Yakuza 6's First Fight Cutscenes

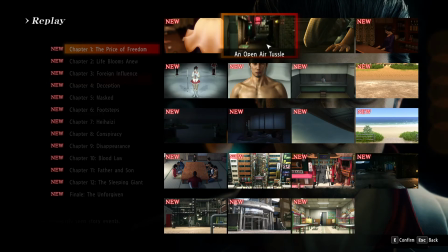Our fists have been swinging whenever we hit the A button, and so clearly there is a lot of connection between us and him, and they further that in this cutscene. The beginning of the cutscene is also still us synced up with Kiryu.
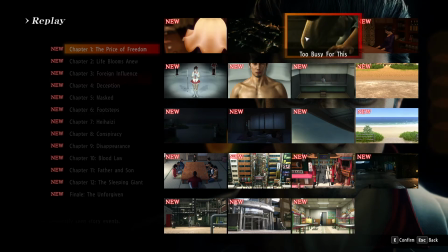We're in perfect harmony with him as Nagumo starts to blow hard again. We're like, oh my god, we need to shut this guy up. He's so annoying. And what does Kiryu do? Steps in to shut him up because he's so annoying. From there, now that we're perfectly synced up, we've got the emotional context, we've got the emotional energy,
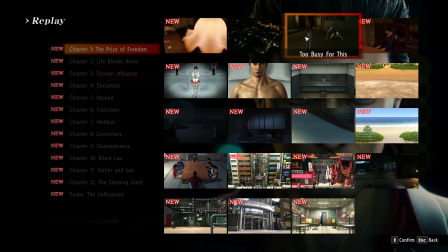Kiryu redirects that back into this mysterious something that he has to do, which has been around since the first cutscene. There's something he's waiting for, something he's been delaying, and we are now on board with it. I don't think I even have to analyze this scene in detail, but we'll play through it once again. Maybe I'll pause it once, or it's very straightforward.
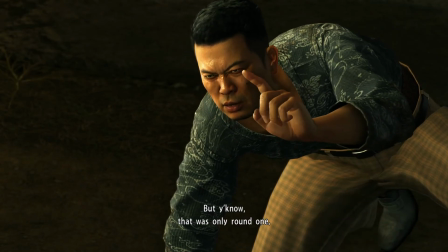We just have him be annoying. He's just this performative blowhard.
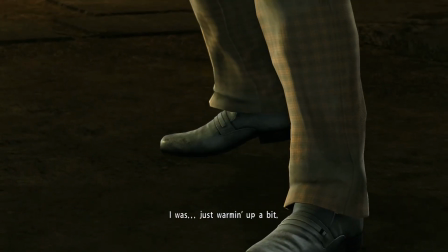And then just as the player is getting annoyed with it, so is Kazuma. So Kazuma cuts him off.
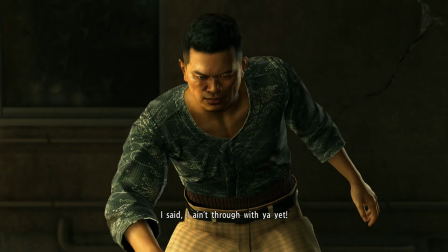Perfect sync with the player, in theory.
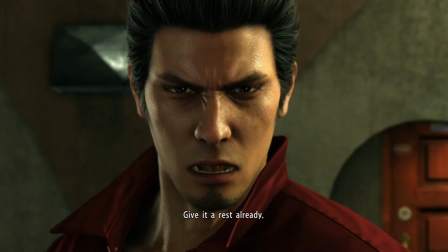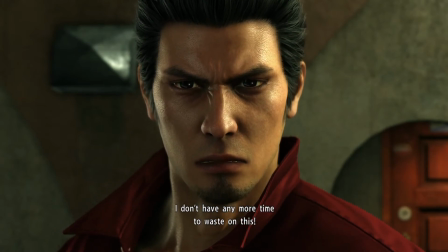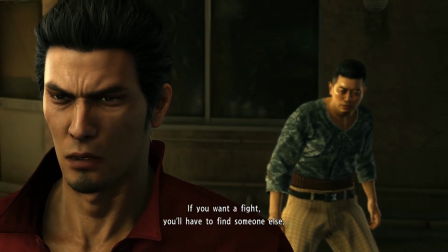Sorry, I hit pause instead of... sorry, I clicked some wrong buttons there.
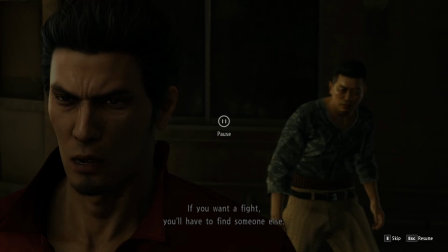So I wanted to say that him going, huh? What? Is really good. It shows that his performative blowhardness isn't impenetrable. He's clearly willing to be human under other circumstances,
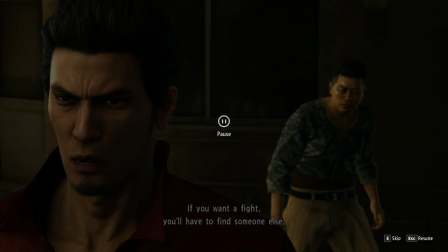and we broke through his wall of self-absorption for a moment there, and that lets us pull him back from the edge a little bit. Nagumo isn't an unsalvageable annoyance. He is, but he's not supposed to be.
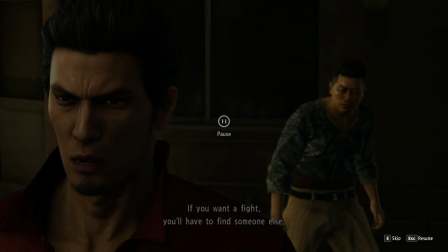We're supposed to be pulled back from that by him realizing that he might have gone too far, and realizing that this fight is not serious, and even he knows it's not serious. And that really does a lot to soften the amount of annoyingness that this guy has.
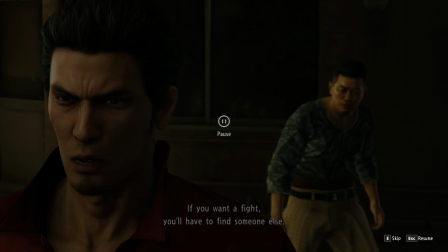And then we just have the denouement where we pull that energy back into Kiryu's whatever Kiryu is doing, whatever Kiryu is up to.
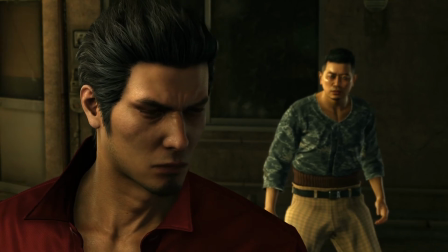How mysterious.
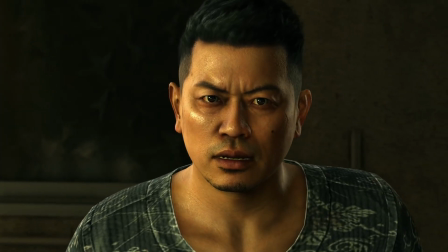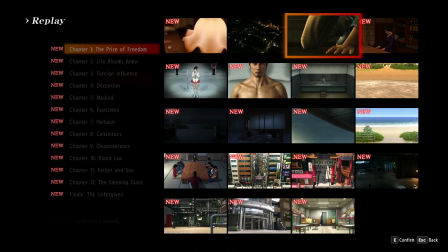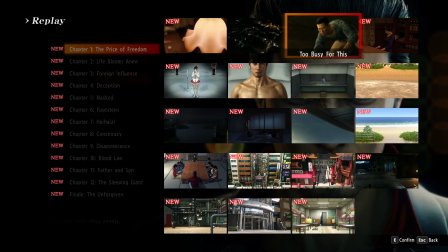So, that was the cutscene set around the tutorial of the game, and it can feel pretty straightforward, right? But it's a skill. You've got to actually know what you want to say and how you want to say it, and that means you've got to understand how you're going to be building the player's interest in the fight,
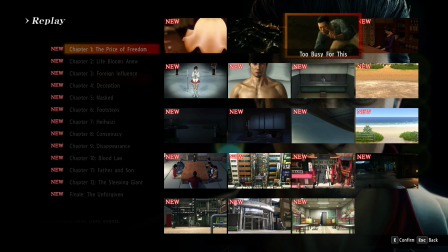and how you're going to be using the energy of the fight to channel it back into your narrative. There's a million options. There's a million ways to do it, but it's something that you have to do on purpose. There are other games where your tutorial fight is interesting in other ways.
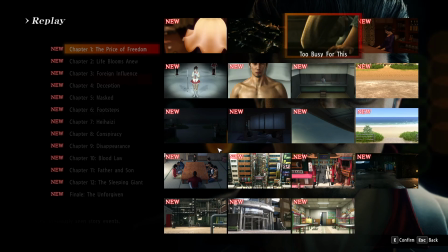You get interested in it in a different way. And you're not always in a one-to-one sync with the main character. There are games where the main character is a little bit remote from you, and they still have to pull this kind of setup off where you're still excited for the fight.
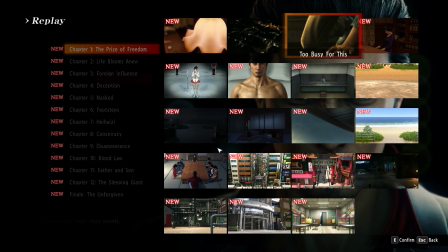You're still interested in piloting around your main character, even though you're not perfectly synced up. There's a lot of fun considerations, a lot of fun different approaches. We're going to see a couple of other intros and exits from fights over the course of Yakuza 6.
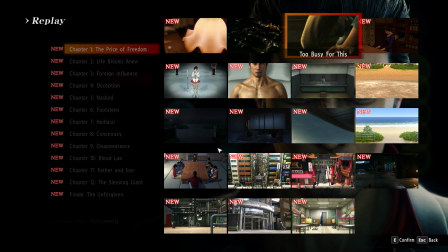So we'll get to kind of compare and contrast different approaches as they come up. But this was a fun way to start. Hope you enjoy it. Let me know what you think.